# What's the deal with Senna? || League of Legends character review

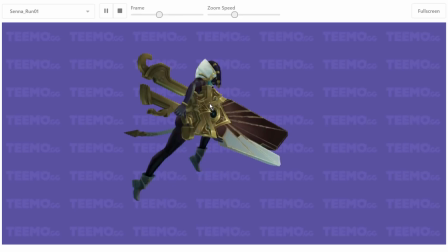It's constantly following a little bit behind her, which again gives you that sense of weight, that there's a lot of inertia here that she has to move around in order to get going.
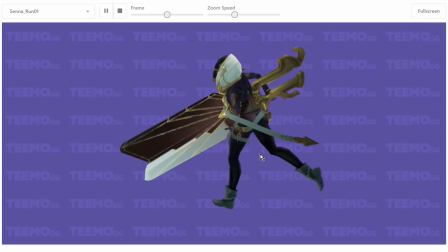And you can also kind of see that just in the way that she runs.
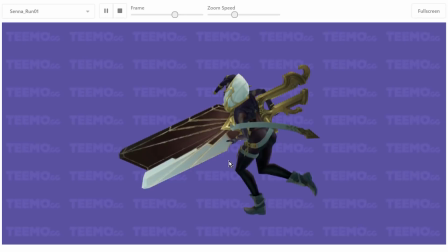She has this kind of hunched over forwards thing with this giant weight hanging down off the front of her that she's constantly kind of hoisting up a little bit as she's running.
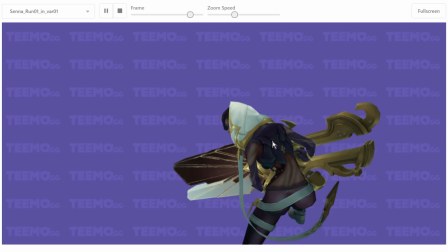Let's see. She also has a whole bunch of run variations. And again, those fucking ass cheeks.
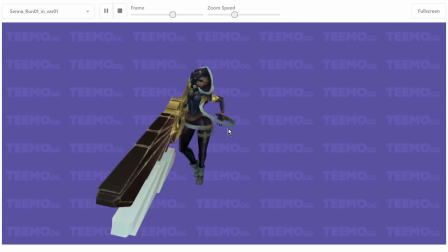Like, god damn it, these are so stylized and exaggerated. It's ridiculous.
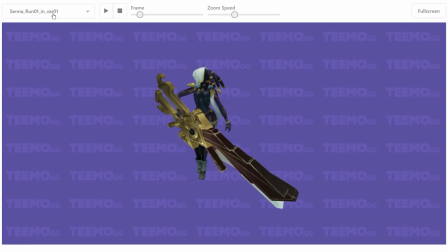But here again, here's a lovely showing of, like, this is her run to... this is one of her transitional animations.
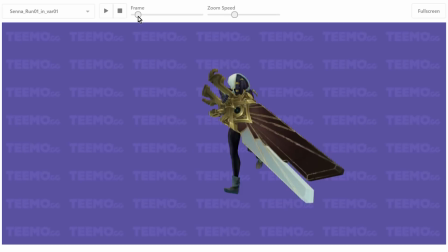Like, this is when she's in her run, and I think she stops. and just, like, stands still.
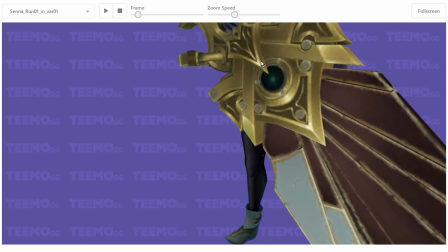Look what the gun does. As she swings it from here, where you can see, again,
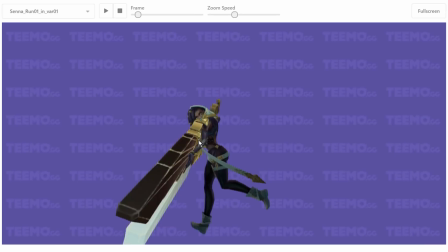because we're not looking too closely at the animations, we can just have them clip into things completely awkwardly.
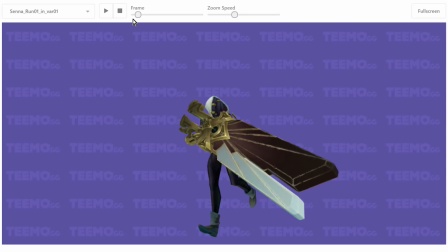But look what happens here. The whole gun, as she swings it around in a quick motion to kind of get into that position,
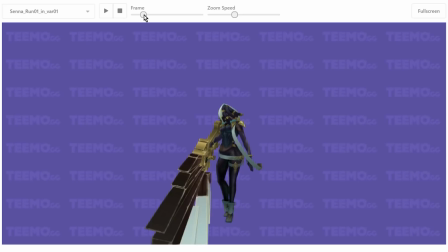the whole gun kind of splits apart into its individual shards, and then as she finishes the sweep,
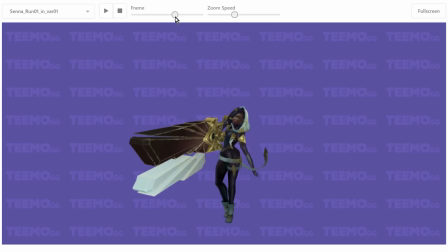they settle back into their original configuration, which I just think is such a cool little flourish.
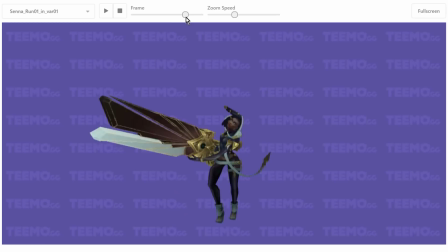And you can see it again here as she hoists the gun up quickly. They all kind of magnetically stick together and kind of follow it up.
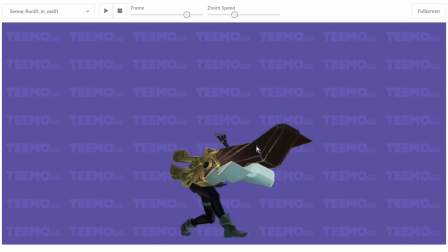And then again here, she swings the gun around again in order, I guess, to go back into her run animation.
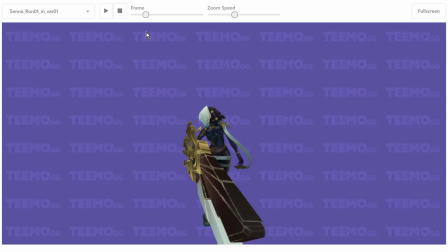You can see it again how the gun, like, it's almost being treated like a liquid, right?
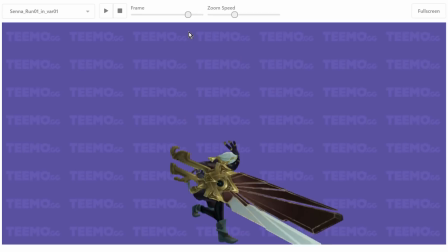Like, it's almost behaving a little bit like these shards are suspended in liquid or held together with jello or something.
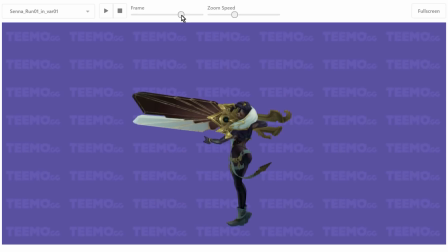Which is such a lovely way to show the weight. And you can also see, like, how Senna handles the weight. Look at this. She raises the gun up. Like, she does this quick motion to raise the gun up, right? Shoof. And then, here's the peak of the gun's velocity.
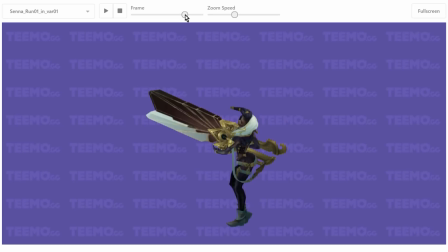She's just given it velocity up. Now it's about to get velocity down. Woof. You can see how the whole weight of the gun just pulls her into this crouch.
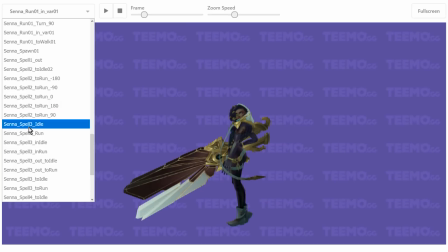And that's what I really like about Senna's animation in particular, is that there's so much attention paid to respecting the weight of the gun. And that's something that's actually kind of important for her in-game communication. That gun is powerful, and it needs to read as powerful.
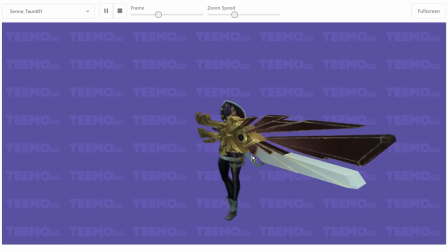We need to understand it as powerful in order to, like,
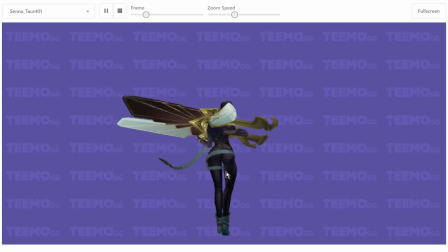in order to have a correct understanding of who she is as a character and what she can do.
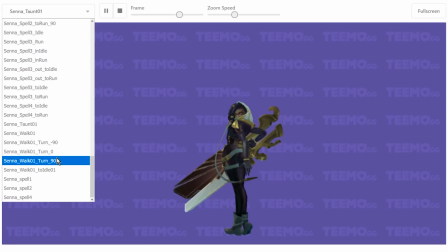So, if the gun looked really light, like if it would look like it was made of plastic or something because it just moved too easily,
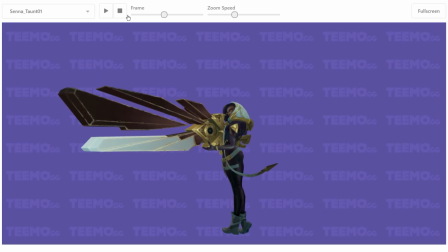it followed her movements too closely without really respecting her momentum,
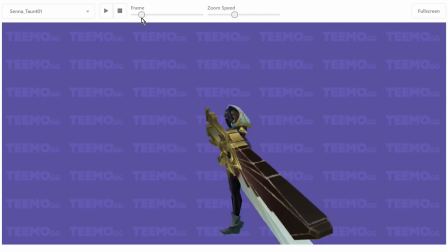that would kind of suck. Like, that would make the gun less believable.
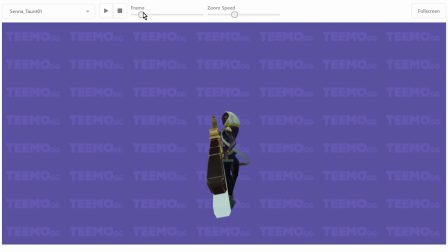Like, that would make it less believable that this thing is thrumming with arcane power or whatever.
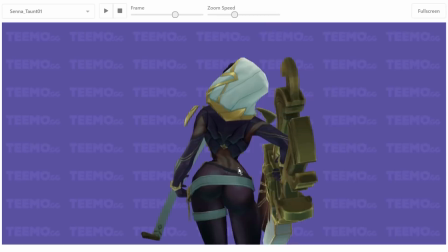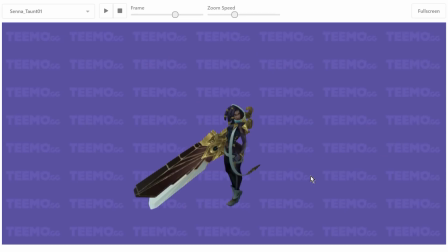I mean, like, look at that waist. Like, someone in the Riot modeling department has too much fun that day. Anyway, that was a look at Senna's animations. I don't want this to go too far over 15 minutes.
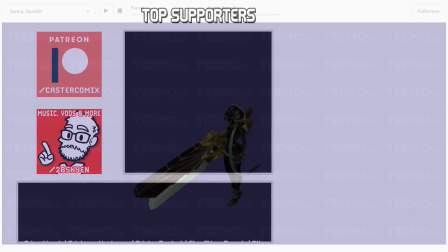And I'm going to throw it back to pre-recorded Skyne, who's going to take you out of the video.
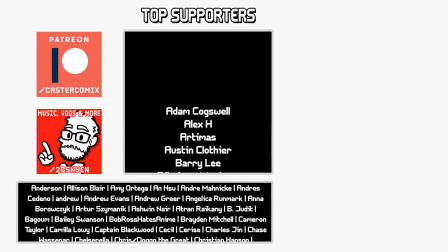Well, thank you very much, Live Skyne, and thank you very much for watching. If you've enjoyed this video, please feel free to hit the like, comment, and subscribe buttons down below.
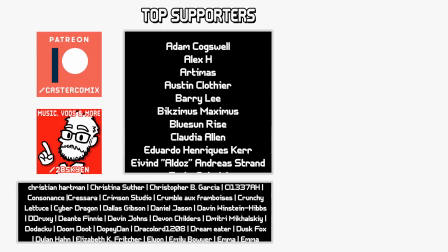Those buttons help out YouTubers a lot, which is why we keep asking you to click on them,
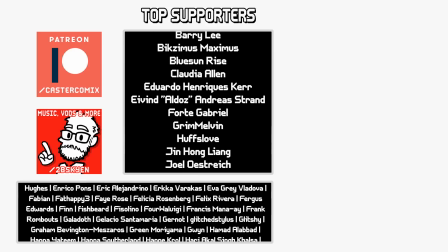because YouTube just wants the numbers to go up, and if the numbers don't go up, then you don't get to be a YouTuber.
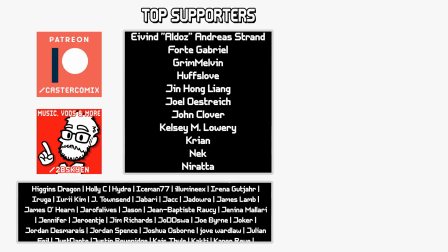If you would like to support the channel more directly, then my Patreon and my tip jars are available down in the description.
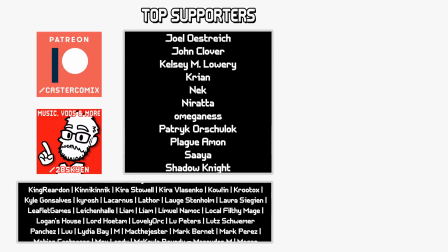And I would like to thank Nathan Russell, Matthias Contreras, I think that's how you're supposed to pronounce that, Sator Appetite, Felicia Rosenberg, Alexei, Mihai Chis, Ashley, The Boy,
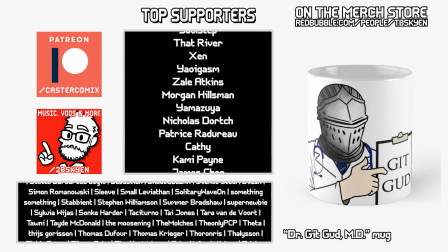A13X07, Marco Denique, Shirley Neko, Kawaiosaurus, and Megan for their pledges to the Patreon this month.
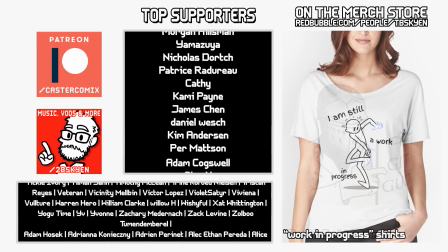Your names will be added to the Patreon crawl at the beginning of December. Now, if you don't want to support me directly, that is, of course, completely okay.